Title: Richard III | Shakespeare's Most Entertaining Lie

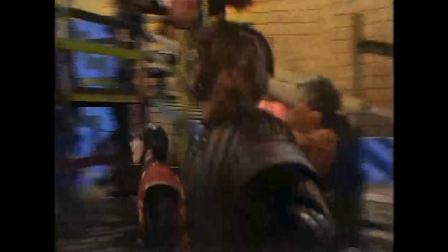Most of the other plays are film-like movies, while others reuse the same sets.
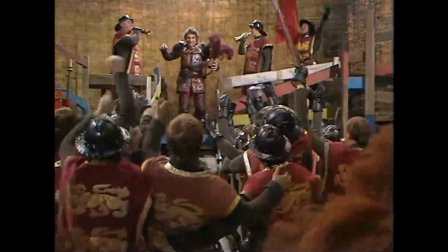The Wars of the Roses plays all take place on the same set, where the fourth wall is noticeably absent.
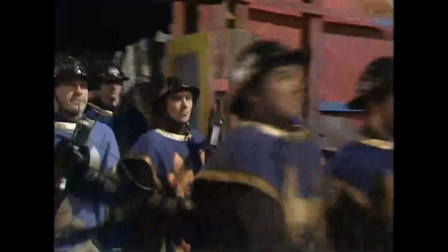The set is built to resemble an adventure playground that starts off brightly coloured and gets dingier throughout each passing play.
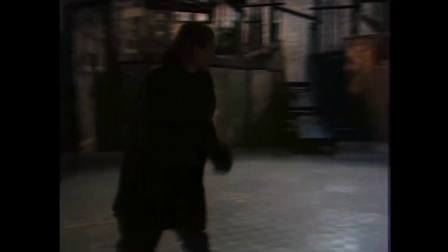This saps any sense of grandiosity or valour from the Wars of the Roses itself and breaks it down to its chaotic and bloody foundations.
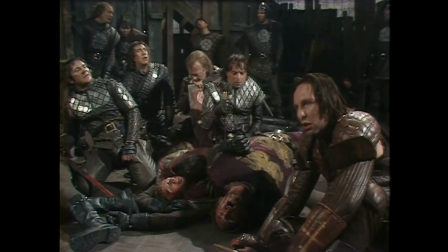Because of the setting, use of anachronisms are also present, especially in the armour for the battle scenes, which seem better suited to give the actors full mobility.
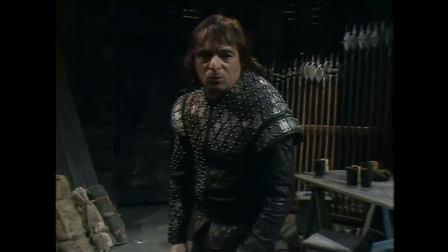Richard III wears a metal leg brace, which would look more at home on a 20th century polio survivor.
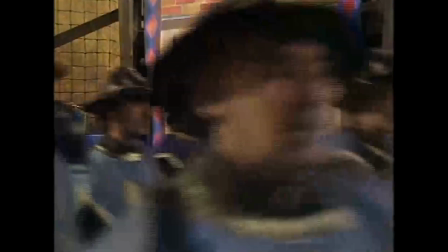The titles of each play are diegetically worked into the set.
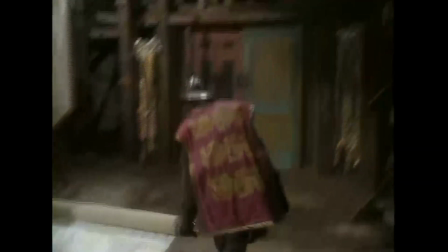The first two parts of Henry VI are displayed on banners, as these are two battle-heavy plays, and still hold an air of chivalry and glory behind them.
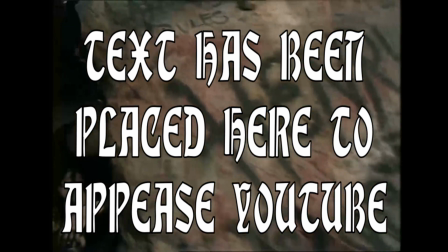Part three is displayed as a shroud, covering a mass of corpses to represent the ugliness and bloodshed of war.
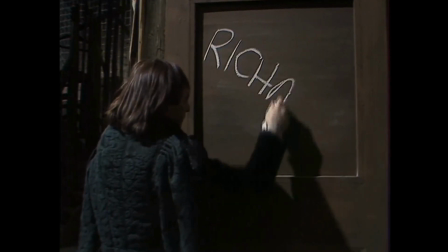Richard III has Cook emerge onto an empty stage, separated from the mirth of the court, and write the play's title in chalk.
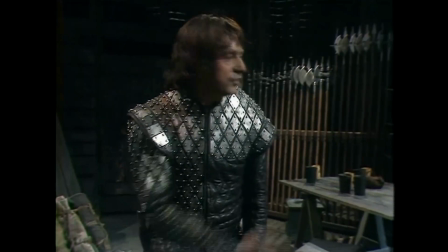My interpretation, given the context of the previous play, where he outright states his wish to be king, is this is him beginning to act on his desires.
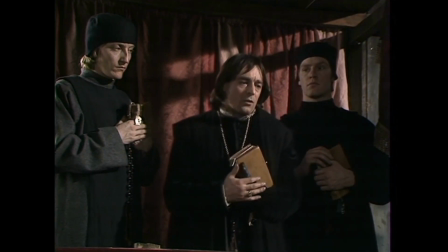This version is probably the most faithful to its source material by including almost every line of dialogue.
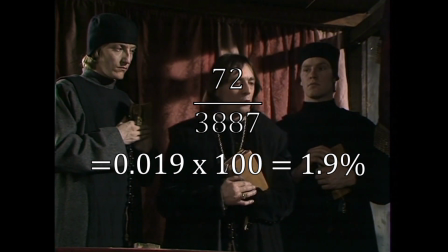Only 72 lines have been cut out of the total 3,887.
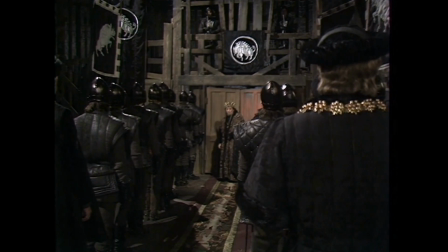This makes it the longest play of the Shakespeare collection, reaching almost four hours in length.
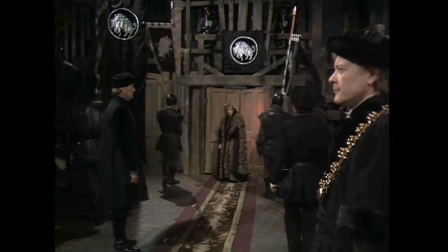If you buy the DVD, it is split onto two discs and both halves have intermissions.
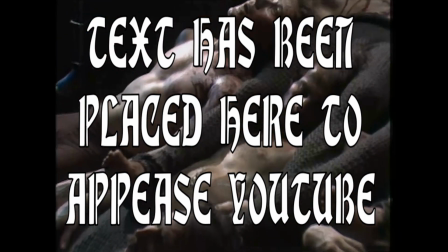The final shot at the play did evokes some controversy,
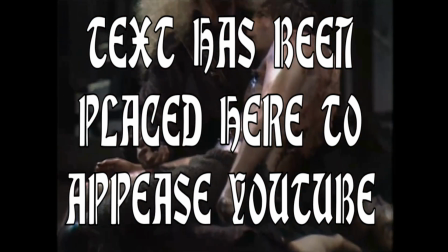as it depicts Queen Margaret cackling maniacally while sitting on top of a mountain of corpses made up of most of the actors who have been in the last four plays.
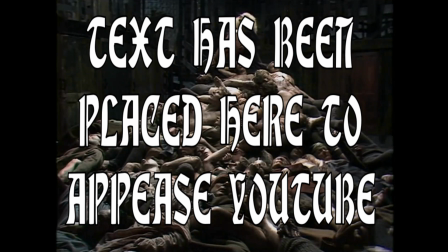Meanwhile, she cradles Richard's now shirtless and bloody body.
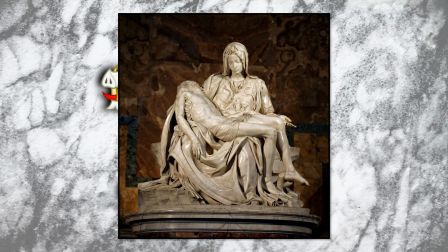It was called a blasphemous pieta, a pieta being a piece of religious art where the Virgin Mary cradles Jesus's body after the crucifixion.
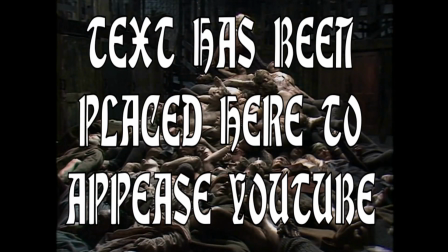The intention behind this image was to show the bloodshed that has come before, that cannot be ignored. There was no deeper meaning behind all this violence. It doesn't mean the bloodshed will ever stop.
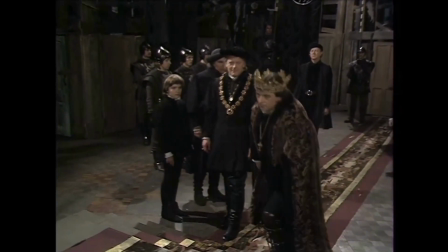As for Ron Cook's portrayal of Richard, he gives a more emotionally unstable element to this character, who is usually so reserved.
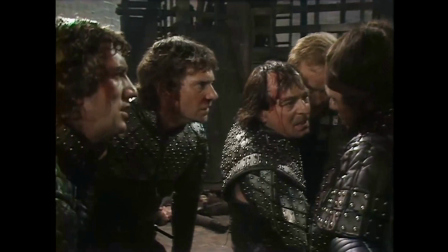Going back to the playground squabble theme that the series perpetuates,
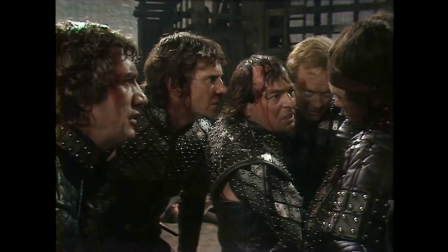Cook's Richard is like that one kid who was trying to get everyone to play by the rules until he ultimately snaps and makes his own rules.
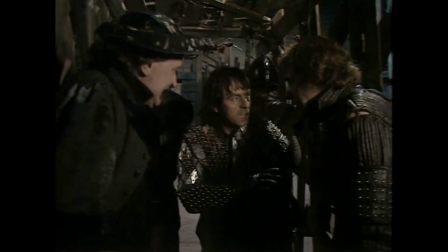It doesn't feel as though Richard is hiding his true self under a facade that only the audience is privy to.
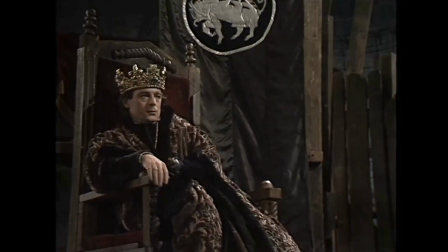It does help that we've had the previous plays to build on his character as well. Cook, like many of the Richards shown here, is a veteran of many Shakespearean works on stage.
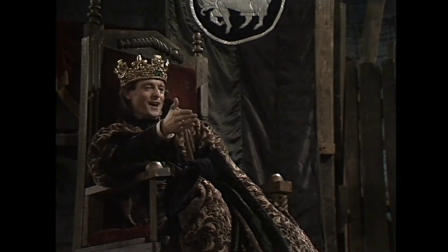He has also played Thomas Cromwell in the 2003 Other Boleyn girl film,
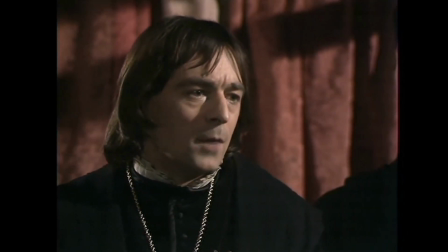Mr Magpie in the Doctor Who episode The Idiot's Lantern and Napoleon Bonaparte in Sharp.
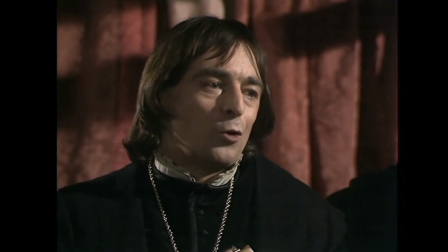This guy's had a pretty impressive career.
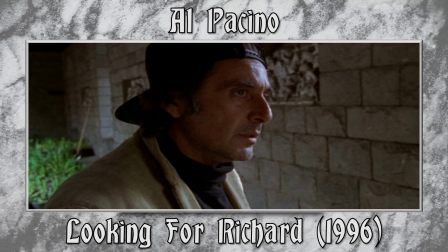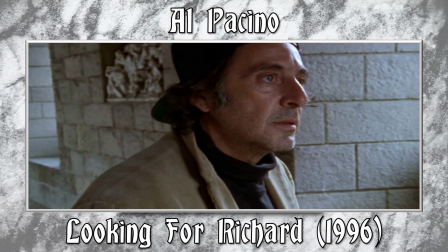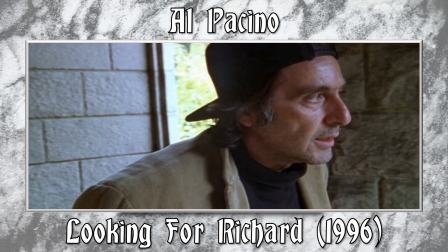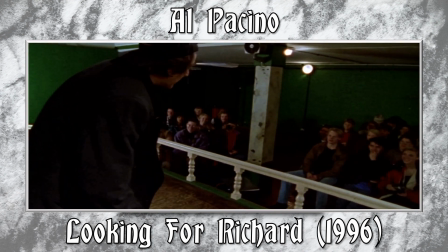Now is the winter of our discontent made glorious
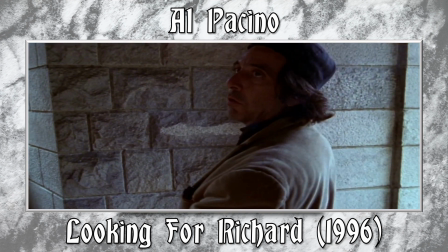summer by
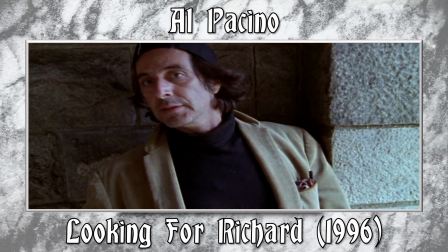the son of York.
Now, this film is one of the reasons why I had to bend the rules for what adaptations to include, because I would be remiss if I didn't talk about it.
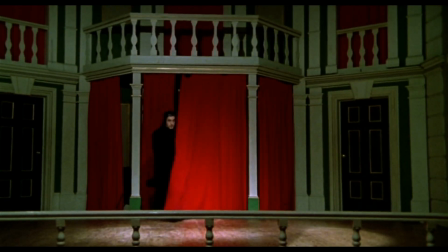Al Pacino is considered by cinephiles as one of the greatest actors of all time,
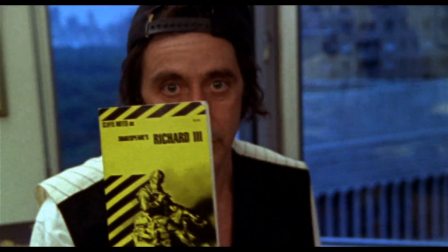so it is such a contrast in this film to see him basically be that meme from It's Always Sunny in Philadelphia for the best part of two hours.
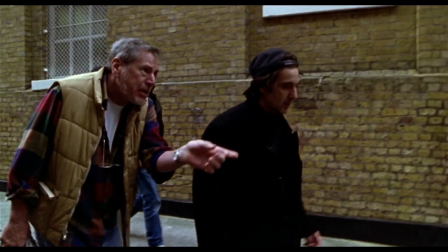Pacino directed and starred in this, as both himself and Richard III.
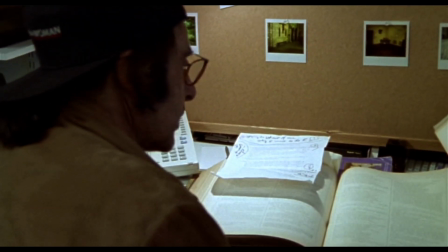The modern-day segments surround Pacino travelling through New York, London and Stratford, trying to get to the heart of Shakespeare and Richard.
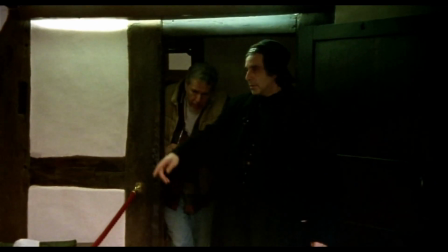Where was William Shakespeare born? There's the bed of birth.